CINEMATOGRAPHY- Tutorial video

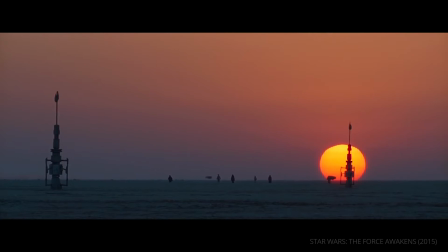[7:44]
height, and finally distance, which can be an extreme long shot which is mostly used for landscapes,
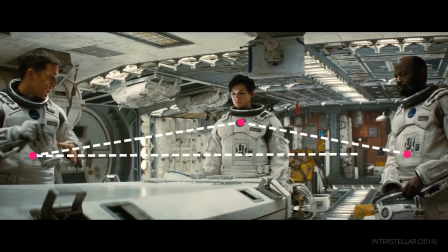[7:52]
a long shot where figures are more prominent but the background still dominates, a medium long shot where the human figure is framed from about the knees up,
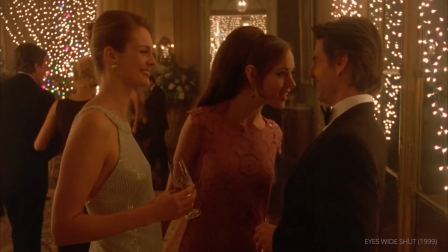[8:01]
a medium shot where the human body is framed from the waist up,
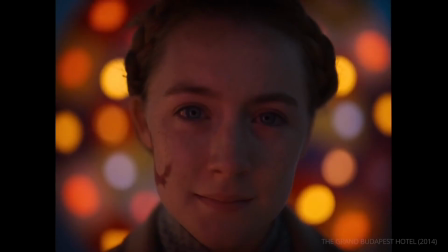[8:05]
a medium close-up shot that frames the body from the chest up, a close-up shot which is traditionally showing just the head,
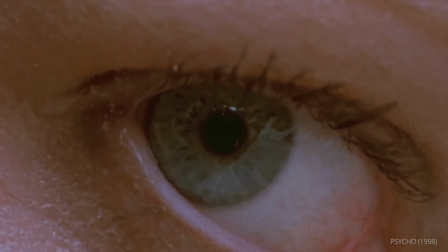[8:12]
hands, feet or a small object, and finally an extreme close-up which singles out a portion of the face or isolates and magnifies an object.
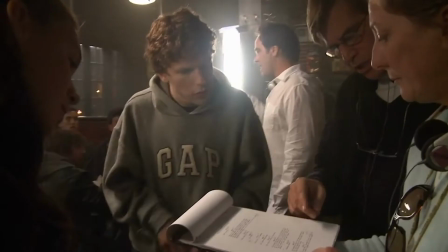[8:22]
While making a film, camera placement is one of the most important decisions a director has to make.
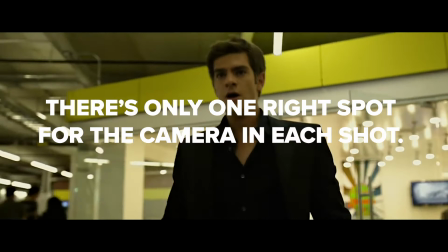[8:28]
As the saying goes, there's only one right spot for the camera in each shot.
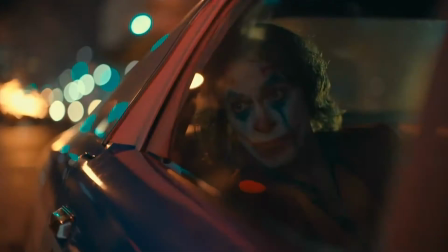[8:33]
In the 2010 film, The Social Network, David Fincher carefully frames the characters depending on the narrational weight of the scene.
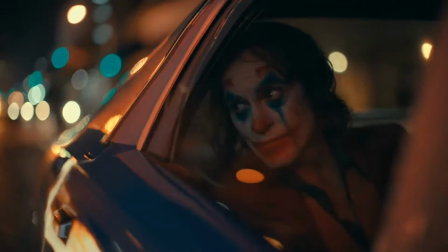[8:41]
Camera placement plays a key role in visual storytelling. Framing can stress a narratively important detail.
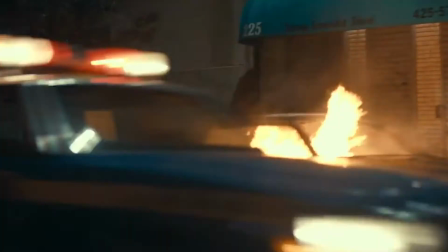[8:48]
It can specify where characters are, how they respond to each other, and it can also put us in their position.
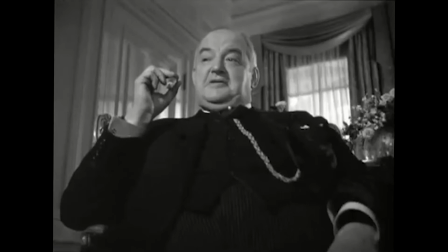[8:55]
Framing can serve the narrative in a number of ways.
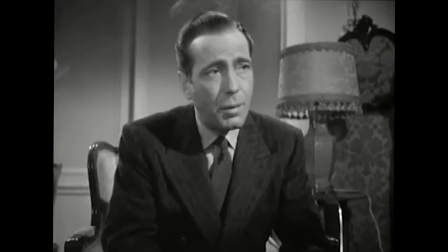[8:58]
In a film, repetition and framing during certain situations can create patterns that the audience can associate with.
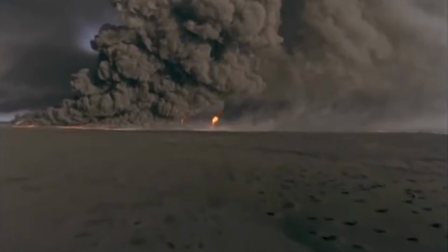[9:05]
Framing can also add a visual interest of its own by playing with camera distance for intricacy and scope.
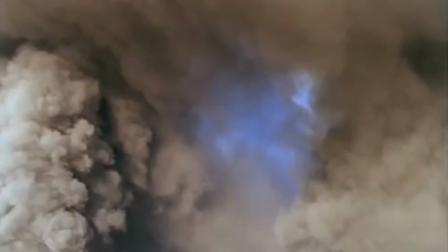[9:12]
By including a range of information, the viewer is encouraged to search for details or discover abstract patterns.
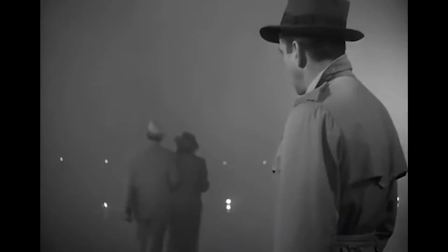[9:20]
Our eyes also enjoy seeing objects from an unusual and striking angle. This creates an impression and makes the object livelier.
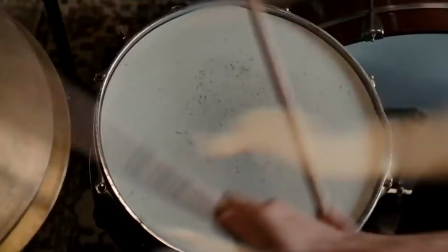[9:27]
Moreover, framing can also create a comical effect that depends on the careful combination of mise-en-scene and camera position.
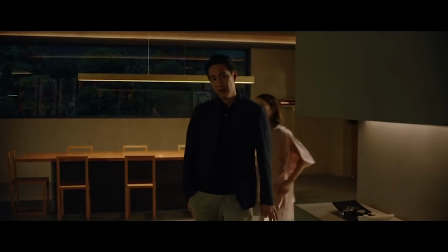[9:36]
Cinema isn't the only visual medium that utilizes framing, but what's unique about film is that the frame can move with respect to what it shows us.
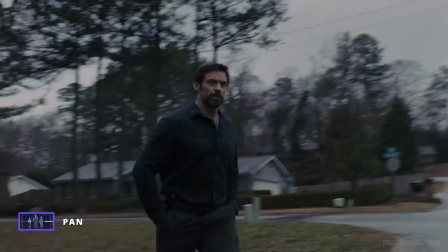[9:45]
Visibility is referred to as camera movement. There are different kinds, such as the pan.
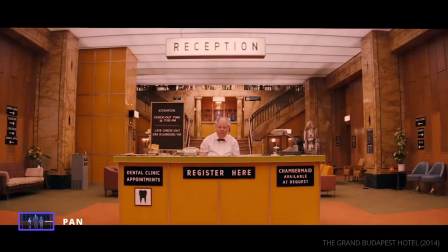[9:52]
On screen, it scans a space horizontally from the left or right.
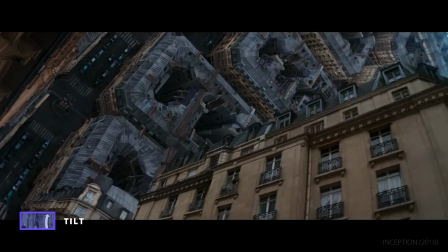[9:57]
The tilt, it yields the impression of unrolling a space from top to bottom or vice versa.
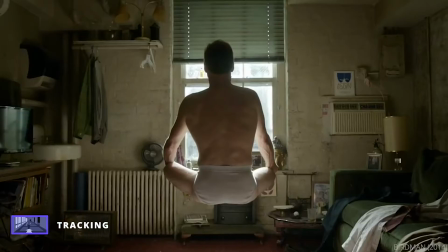[10:04]
The dolly shot is when the camera as a whole changes position and travels in any direction along the ground.
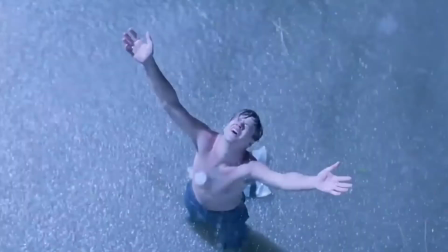[10:12]
The crane shot is when the camera moves above ground level and either rises or descends with different variations.
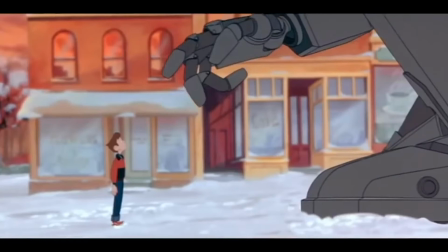[10:20]
And sometimes the camera movement is simulated. This is usually seen in animation where movement is mimicked.
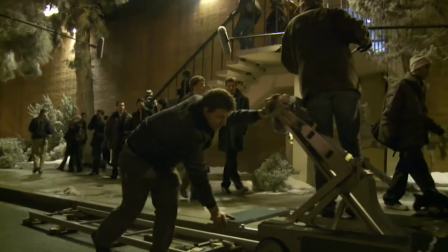[10:28]
For many decades, Sometimes, camera movements and live-action production depended on putting the camera on a dolly and are often mounted on rails.
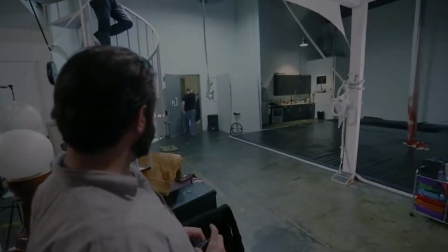[10:37]
Body-mounted camera units are common as well. This allows the camera operator to steer the camera while walking.
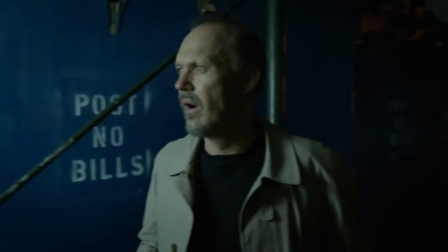[10:43]
This type of device can go places that would be difficult for a dolly. Sometimes the filmmaker prefers a bumpy image compared to a smooth one.
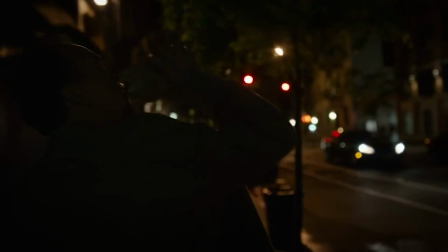[10:53]
This sort of shot is created by a handheld camera.
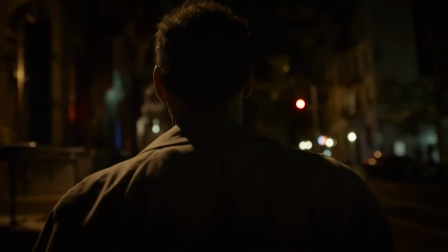[10:56]
Instead of attaching the camera to some sort of support, the operator simply walks with the camera braced on its shoulder.
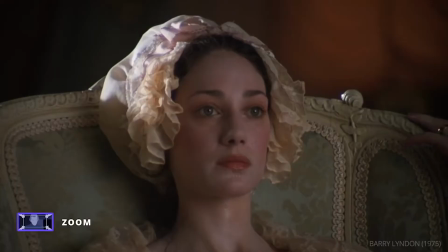[11:05]
A zoom lens provides a continuous range of focal lengths.
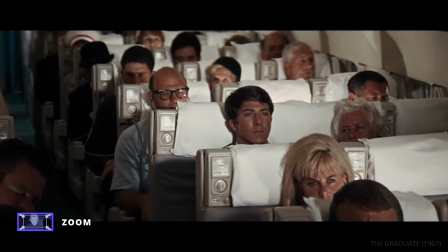[11:08]
When the camera operator zooms while filming, the result is a mobile framing, despite the camera staying in one spot.
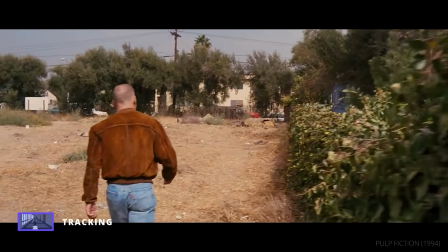[11:16]
Some viewers can't distinguish the difference between a zoom or tracking shot, but filmmakers do.
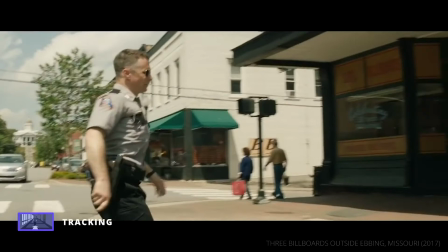[11:23]
The zoom lens reduces or blows up some portion of the image, but with a genuine camera movement,
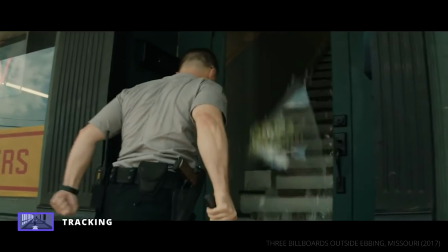[11:30]
we see different sides of objects and backgrounds gain volume and depth.
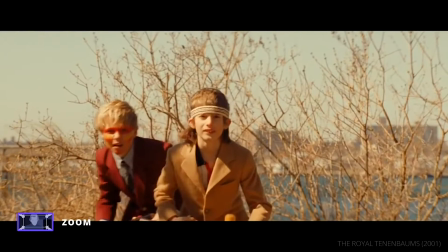[11:34]
When the camera moves, we sense our own movement through the space, while in a zoom,
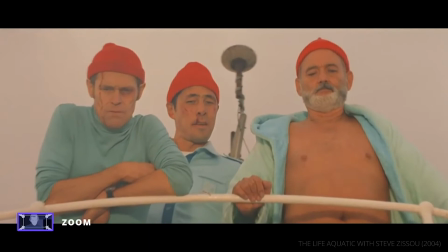[11:40]
a bit of the space gets steadily magnified or demagnified.
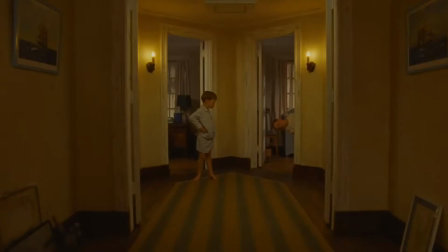[11:46]
Camera movements have held an appeal for filmmakers and audiences since the beginning of cinema.